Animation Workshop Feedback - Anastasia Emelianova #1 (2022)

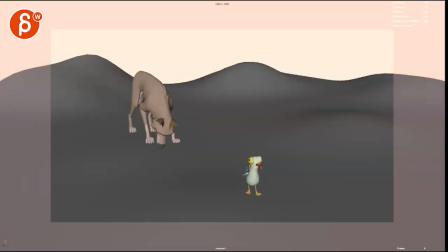Alrighty, let's check this out. Sound. It's a very minimal sound. It's kind of cute. Let me just turn this off just for now.
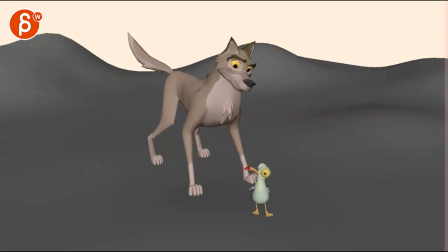I think the biggest thing, let me just zoom in a bit, right? That would be a full frame shot. So the biggest thing I would say is just the visibility for the posing, where to me it's a bit too, it's better than straight on where it starts to hide legs, but it's a little bit overlappy.
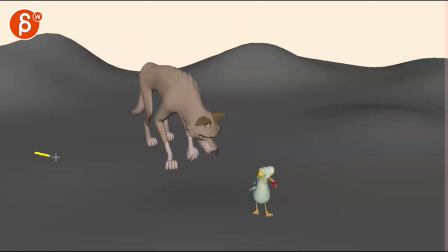It gets better through there, but it's almost like, to me it's almost like you want to go more this way than this way to get a full nice clean silhouette of the walk. And you could just globally shift the character over, and then on this jump you can globally cheat it back to this position, so it goes like this,
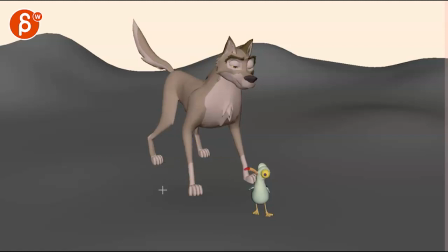you know, it's like angled this way, and then jump up in the air angled this way. So that way you also don't have the thing of it's like this and then it's still like this, so you have a bit of a overall body angle contrast.
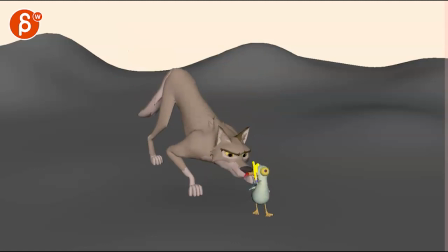And even then I'd be careful, we're having like, you know, tangents on this, the eye and the nose a bit overlappy there, we're starting to have kind of the paw just out of the mouth versus something where we are maybe a bit further out with the leg,
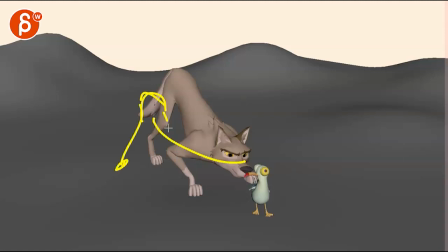and even like even maybe a potential a little bit of a twist in there depending on where your end pose is, where we can see the different legs, where you can see the other one here, you almost have the butt over there,
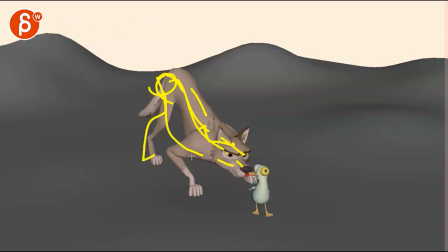this down here into a bigger curve to the side, and then we can see the leg here, you can potentially see the leg there, but maybe even a side here, just giving it bit more visibility.
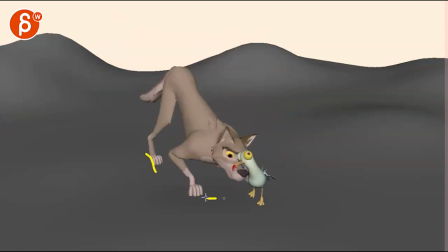And then this one is a bit rough in terms of like all legs going up and kind of bouncing around into this, even though this ends up being a clean pose, it just feels very dangly, and you know, as you're not rotating these back, it just feels very broken in places.
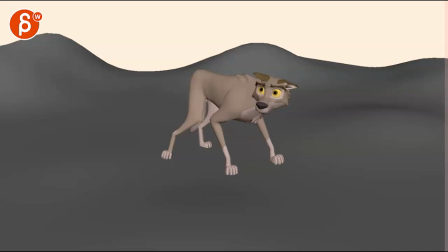Whereas it reminds me of something here, hold on, it reminds me of this.
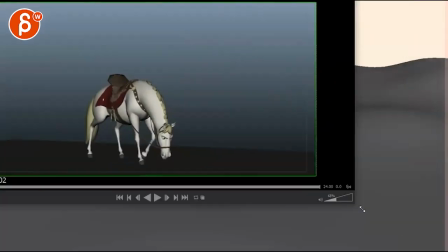And I think that would be what I was thinking about, just in terms of visibility.
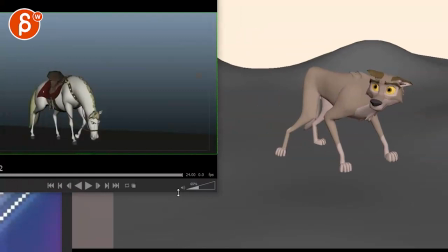If I move this over and have that here to some degree, huh?
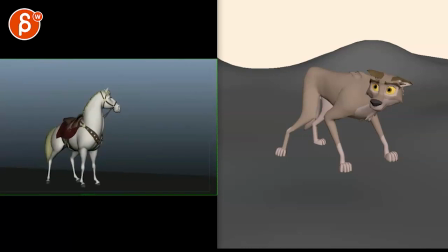Just seeing how clean, it's also, you know, higher off the ground, I totally get it,
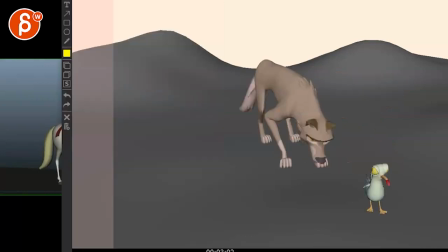but it's just cleaner in terms of how much we can see what the legs are doing versus this, where there's just, the head is so low and very, like things overlap a lot, where we have not so clear silhouettes compared to something like that.
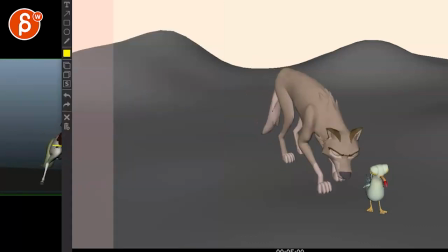Now you might argue this is also in the same direction, sure, but that's something I would push in this to go from this to maybe a different angle.
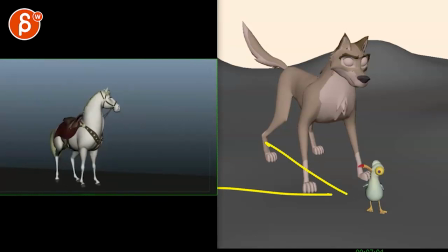Now you don't have this here, but what I like about this one is that you're also, you have that head that's low, everything's down here, and then you got the big contrast of now everything is angled this way and the head is up. And then we have usage of space where the head goes over and over into you know, the end of the shot.
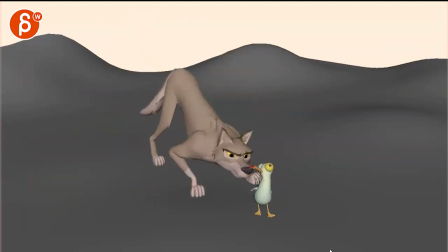Where with this, I guess the big contrast is low to here, but then we get back to kind of the same pose, if that makes sense, right?
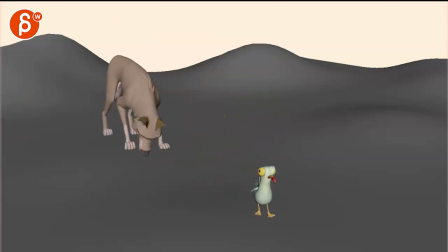If I'm here and here, it's fairly similar. So I wonder if there's something where we can shorten some elements,
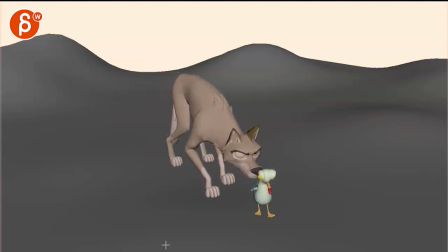like all of this,
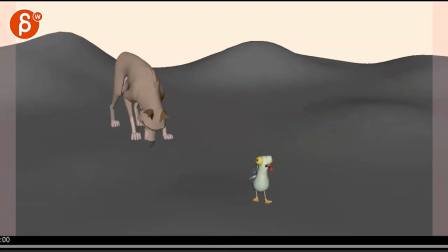is, let me go up here, like we're halfway through the shot basically, bring this in here, right? That's my counter there.
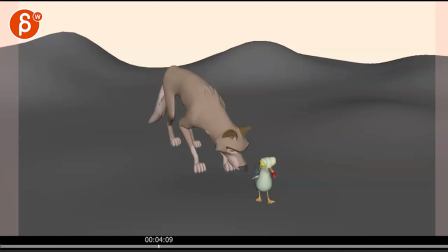You can see all of this is sniffing and sniffing and sniffing,
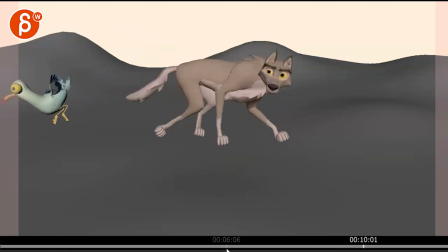then we get on this, and that's then the bigger change till the end.
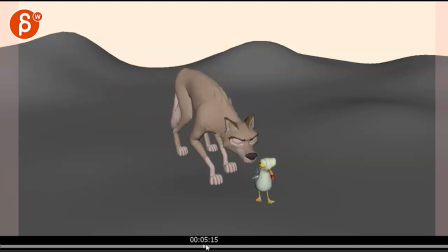So it feels like that whole half could be shortened into something where he might even start here. Or you have a nice change of more profile into a turn and into a sniff.
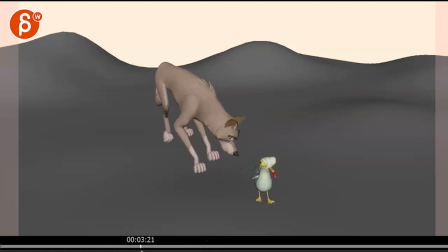And if you're arguing that, well, can't he see the creature? I mean, again, we're saving up to 4 seconds by starting here. But it could be something where, you know, you can put in some props where you have trees and make this, you know, this could be a grassy hill with bushes.
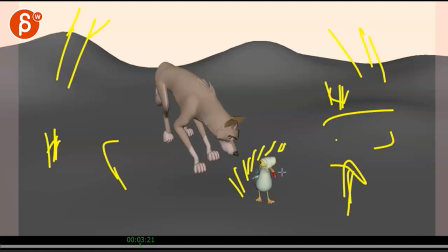And there's a, you know, thing is right in front of the bush, so that the wolf can actually see whether prairie or snow, could be a snow, whatever you have here, right? Something that makes sense where those creatures are together, but with some foliage. so you can't see anything, right? It's all hidden. Sniff, sniff, sniff.
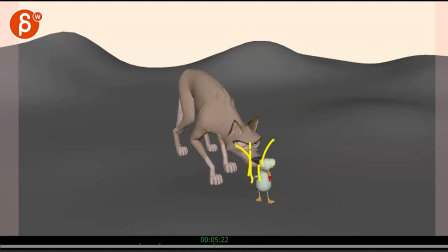And then you have this funny moment of this where it parts the bundle of grass or bush, whatever it is. And then this guy goes, what's going on? And through all of this, you could also have that going on a little bit more profile and turning around, some faster moves.
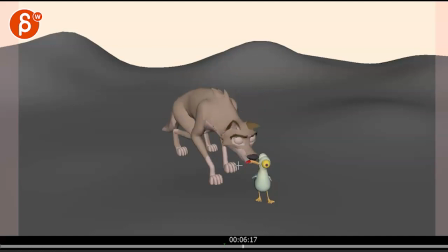So then it goes through the grass and then it looks back. And then you need a moment where the character opens its eyes, you know, as it's looking and peeking through the grass or whatever it is to see this creature and goes, whoa, what did I just see here?
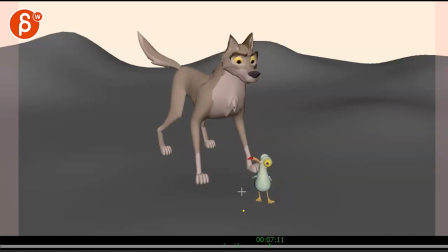Has that moment through there. And you might jump further back a bit again, so we don't have that connection to that. It might be further back, you know, so that the head is maybe here. We can always adjust this line to do something else at the end.
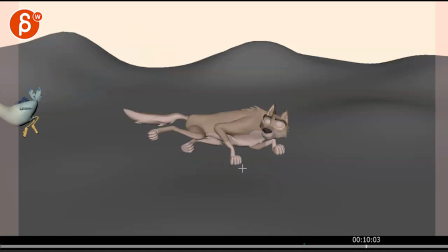And then you can have this, and then it flies away.
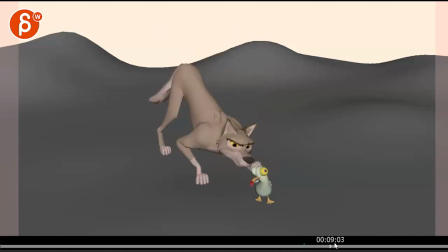But with this, instead of just that, it could also be something where this thing can open its beak. It could also turn around.
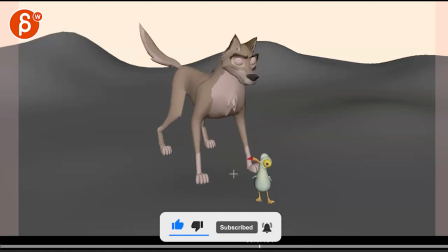I mean, it could also be something that as it goes, shaw, you know, some of those leaves and things, they kind of fly around, gets disturbed.
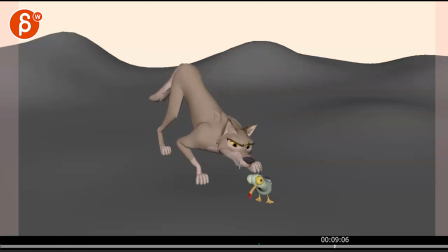And as it comes back, maybe too much. I was thinking like there could be a leaf on here. And that's what the seagull is going to pick. You know, so it's not just flying away, but it pecks at it. And I was thinking maybe there's something that it wants and then grabs that and then flies away
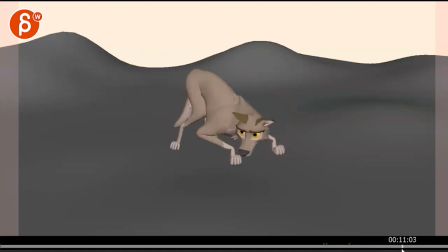into that. And I'm not sure if we need that much either in terms of what's going on at the end. It could just be a whoa, but maybe not. It just seems a bit simple with the up and down, especially just how the legs are behaving and how they all come up and down at the same time.
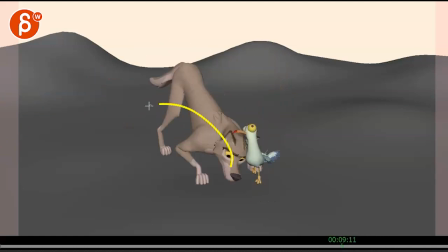I think this could be something where the freak out would be more backwards, where then it gets a bit too human-y, but it would sit on its legs and its behind and then maybe roll over into something more interesting. Or it could just be,
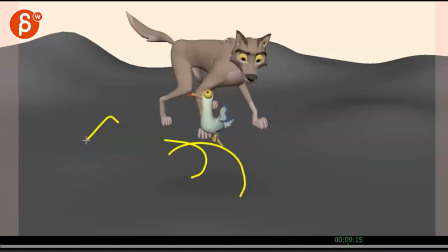you know, and if you already have the grassy aspects of it and it kind of rolls back, that at the end you have a lot of, you know, imagine
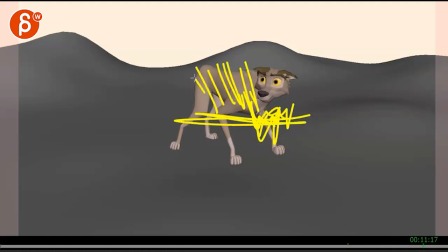this is the ground and it's all grass, so that only at the end the head peeks out being all scared, you know, I mean, and this would be lower here, so it goes and rolls back,
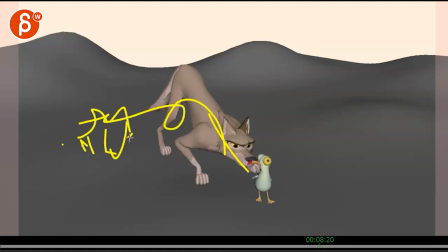and maybe there's, like I said, some grass here and only parts of it are visible and it's hiding between all of this.
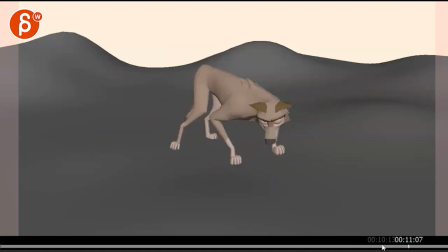Which also would help you to hide some of the leg stuff and doing some of the more tedious leg work.
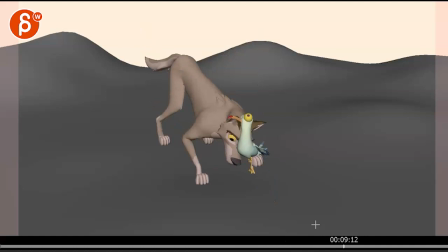Anyway, I just, you know, destructive in terms of noticeness for changing a bunch of stuff.
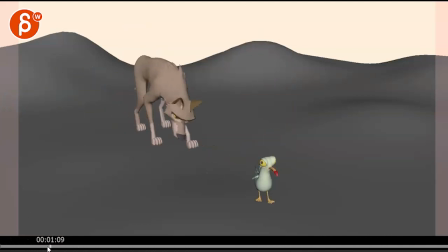But that's my main impression, is that this took a long time to get to this.
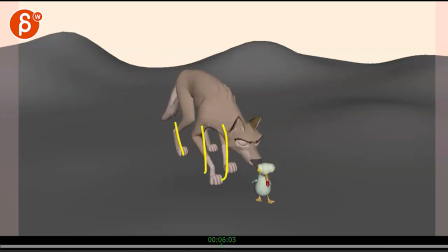The silhouette is a bit muddy. The contrast, besides the height, which is good, we could change, like I said, the angle, make that a bit more contrast and interesting.